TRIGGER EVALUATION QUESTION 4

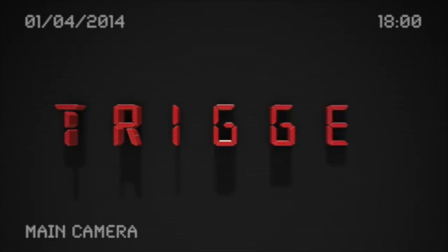(0:06)
To be able to create our best possible media products,
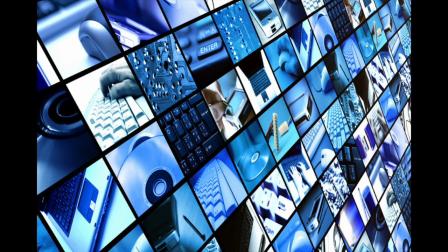(0:09)
we decided to use a range of media technologies to help with the stages of research, planning, construction, and evaluation.
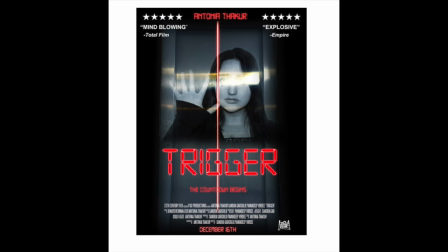(0:15)
This allowed us to effectively build our trailer, movie poster, magazine cover, and evaluation.
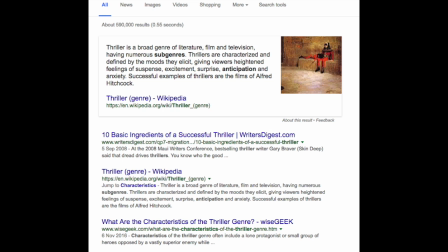(0:21)
During our research stage, the first thing we had to do was pick a genre and research it using social platforms such as YouTube.
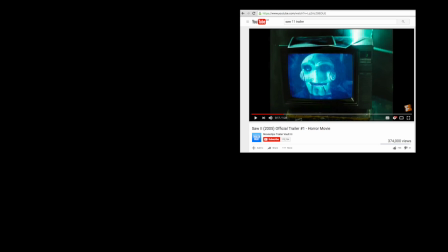(0:27)
We created a genre case study as well as watching other thriller teaser trailers such as Saw and Buried to collect ideas and gain inspiration for our own trailer.
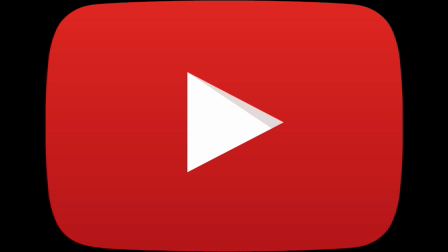(0:36)
For our planning stage, we also used YouTube for analysing 3 movie trailers, Buried, Saw and Non-Stop.
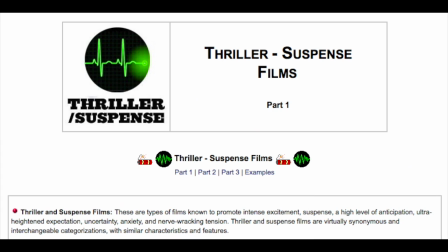(0:42)
This meant that we were able to collect ideas about what qualities a thriller movie needed, such as suspense,
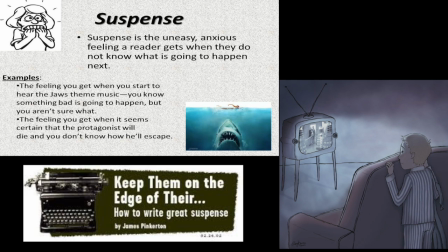(0:48)
which is a crucial characteristic of the thriller genre, as it can make an audience member feel anticipation which develops from unpredicted events.
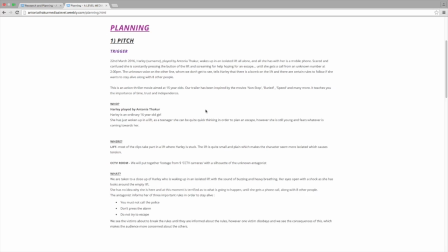(0:55)
Our Weebly websites played a large role in our research and planning stages as it allowed us to present our ideas which would make our construction stage easier.
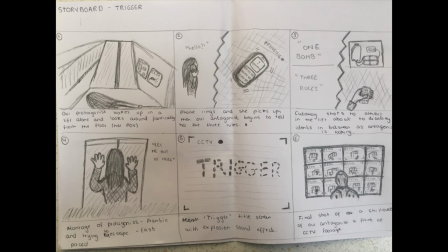(1:03)
For example, we uploaded visuals of our storyboard, character profiles and props.
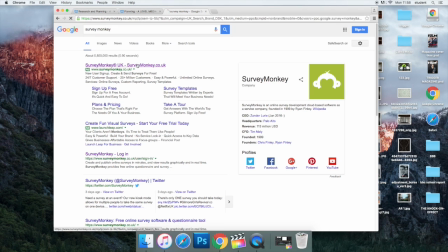(1:08)
We also used an online website called SurveyMonkey to create a questionnaire about thriller
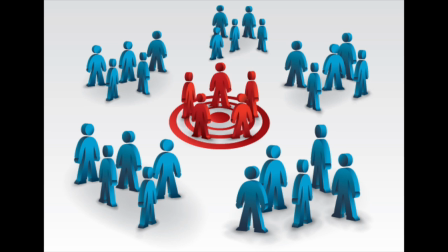(1:13)
movies to gain more ideas from our target audience and find out what they would like to see in our trailer.
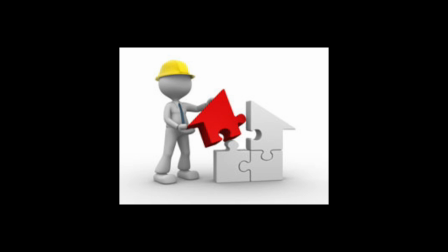(1:18)
Our next step was to start constructing our teaser trailer.
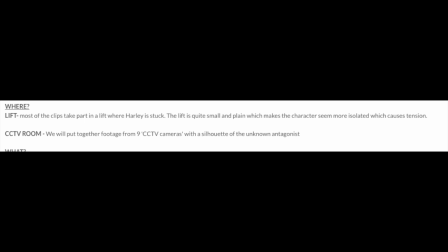(1:22)
Due to our location being on the school site, it was easy for us to be able to film our trailer, and we did not have to look online for any locations.
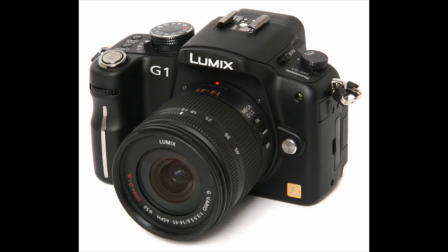(1:29)
We used a Panasonic Lumix camera to make sure that our trailer was filmed well and the quality of it was high.
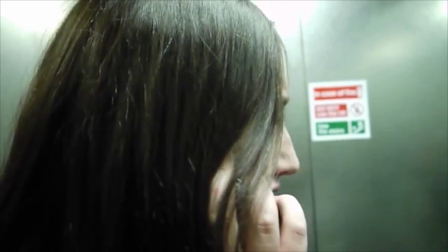(1:35)
We also changed the exposure and white balance settings so we could enhance the natural cold steel lighting of the lift.
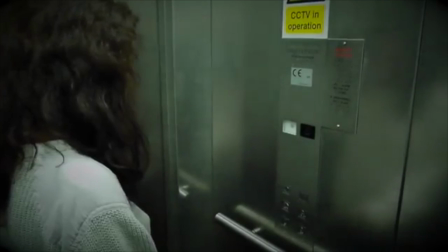(1:41)
We placed the camera on a tripod to make sure that our footage was stable, making it look more professional.
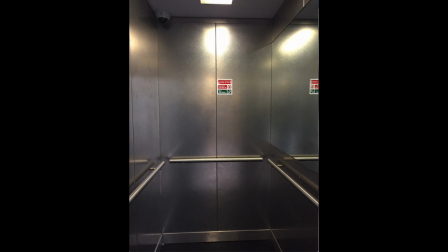(1:46)
We could only use the natural light in the lift due to there not being enough space in the lift for artificial lights.
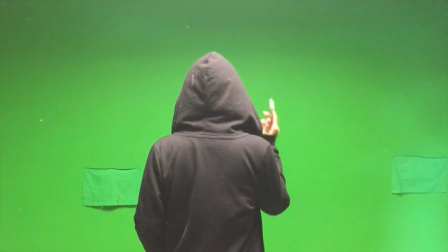(1:53)
For our final shot in the trailer, we used the green room,
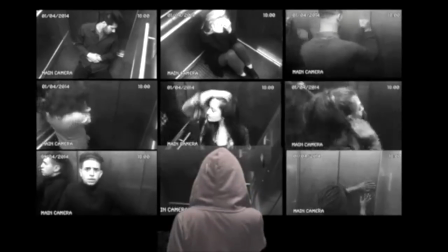(1:56)
which allowed us to make it look like the villain was standing in front of multiple screens watching CCTV footage from all of the lifts that people were trapped in.
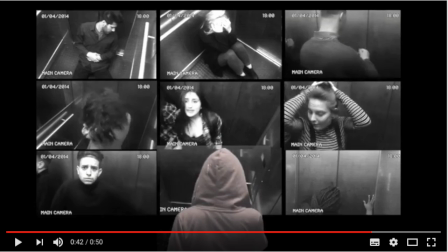(2:03)
This meant that we were able to show a silhouette of the villain without revealing their identity, conveying a sense of mystery and danger.
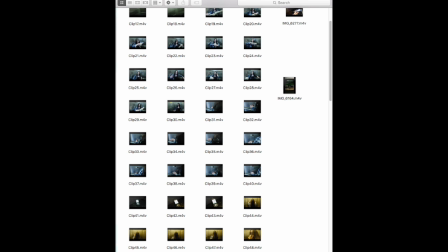(2:11)
Once we had all of our footage, we proceeded to edit it on Final Cut Pro.
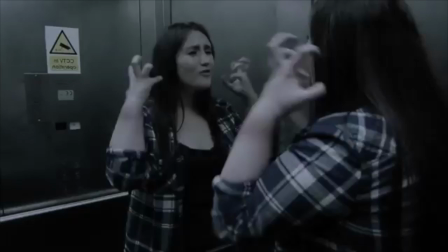(2:15)
Final Cut Pro was one of the most important steps during the construction of our trailer, as it allowed us to edit our footage and put it together into a teaser trailer.
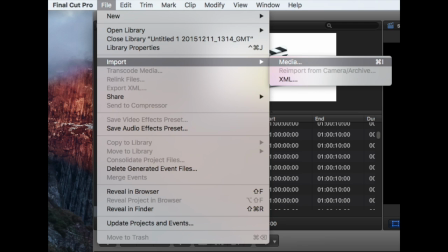(2:24)
Firstly, we imported our footage onto the timeline and put our clips in order, cropping them as we went along to build the storyline.
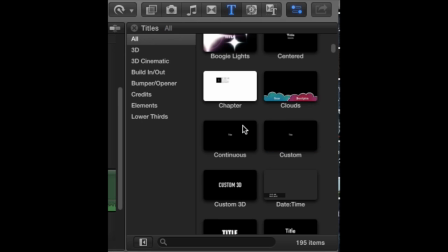(2:30)
We also made use of the title screens that were already on Final Cut Pro and inserted them into the timeline to make sure the clips looked more like a trailer.
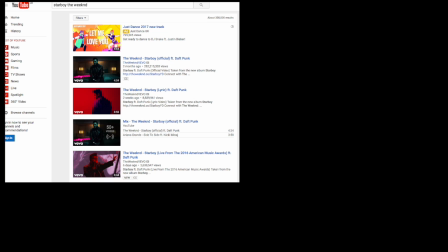(2:39)
Once again, we used YouTube to find a soundtrack that would suit our teaser trailer,
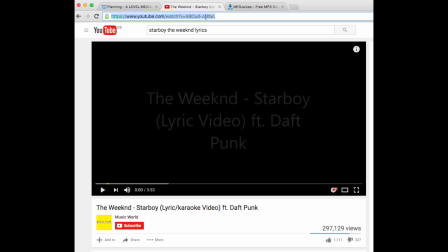(2:43)
as well as collecting sound effects that we could not find on Final Cut Pro, and importing those onto the timeline.
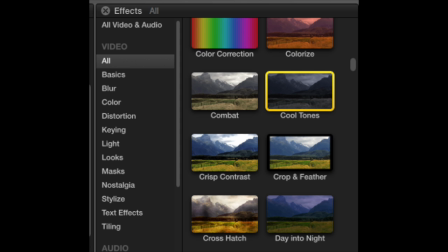(2:48)
Once we had our footage and soundtrack in the right order, the last thing to do was add a cool toned effect onto the clips to enhance the colours in the lift, making it look cold,
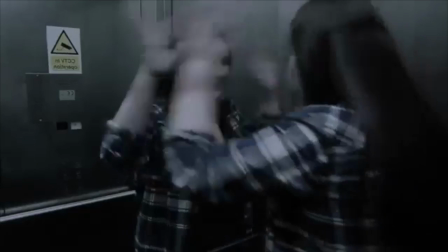(2:56)
as this is a quality of thriller trailer which makes the audience feel on edge and uneasy.
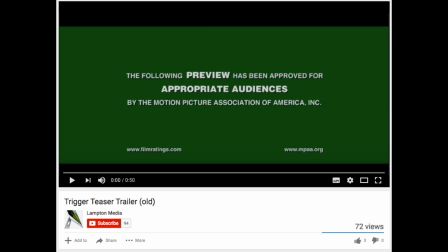(3:02)
After our trailer was finished and uploaded, we started to create our ancillary texts.
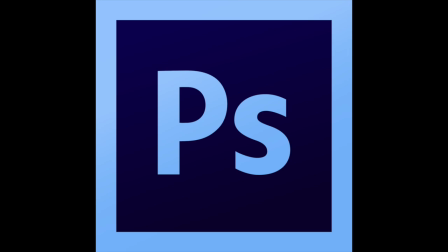(3:07)
For this, the piece of software that we used was Photoshop, as that allowed us to edit our poster or magazine cover by adding layers,
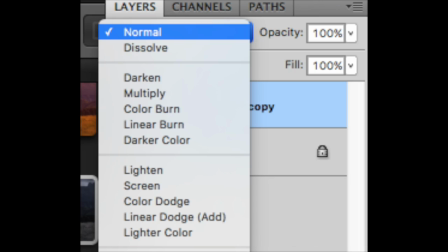(3:13)
effects and text to make them look professional and edited to a high standard.
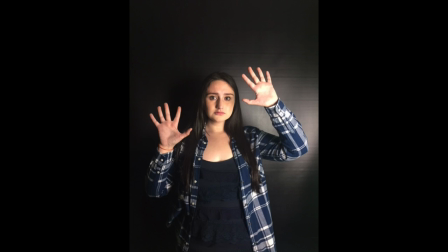(3:17)
For example, the magazine poster, we were able to insert an image of our main character onto an image of the lift.
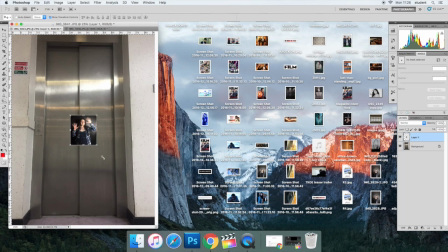(3:23)
By adding these layers, we were able to merge the photos together to create a unique film poster.
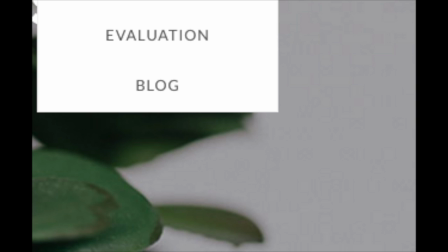(3:29)
For all of our evaluations, we had to make them creative and make sure that they fit the theme of our trailer.
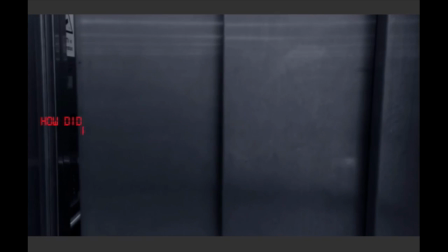(3:34)
For example, to display our individual questions, we decided to make it look as though the text was appearing from behind a lift door opening.
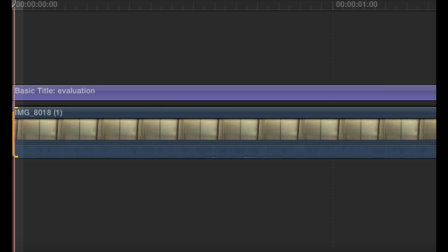(3:41)
To achieve this, we had to place our text over the clip of the lift door opening and place a mask over it and add keyframes.
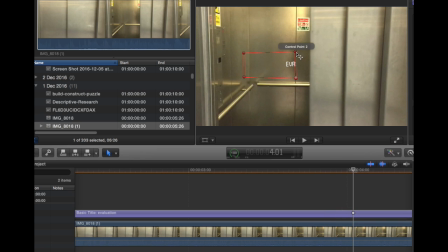(3:47)
We then zoomed in on the timeline to allow us to move the mask as the lift door was opening, which gave the illusion of the text appearing from behind the door. This was one of the ways that we used media technologies to make our evaluations unique.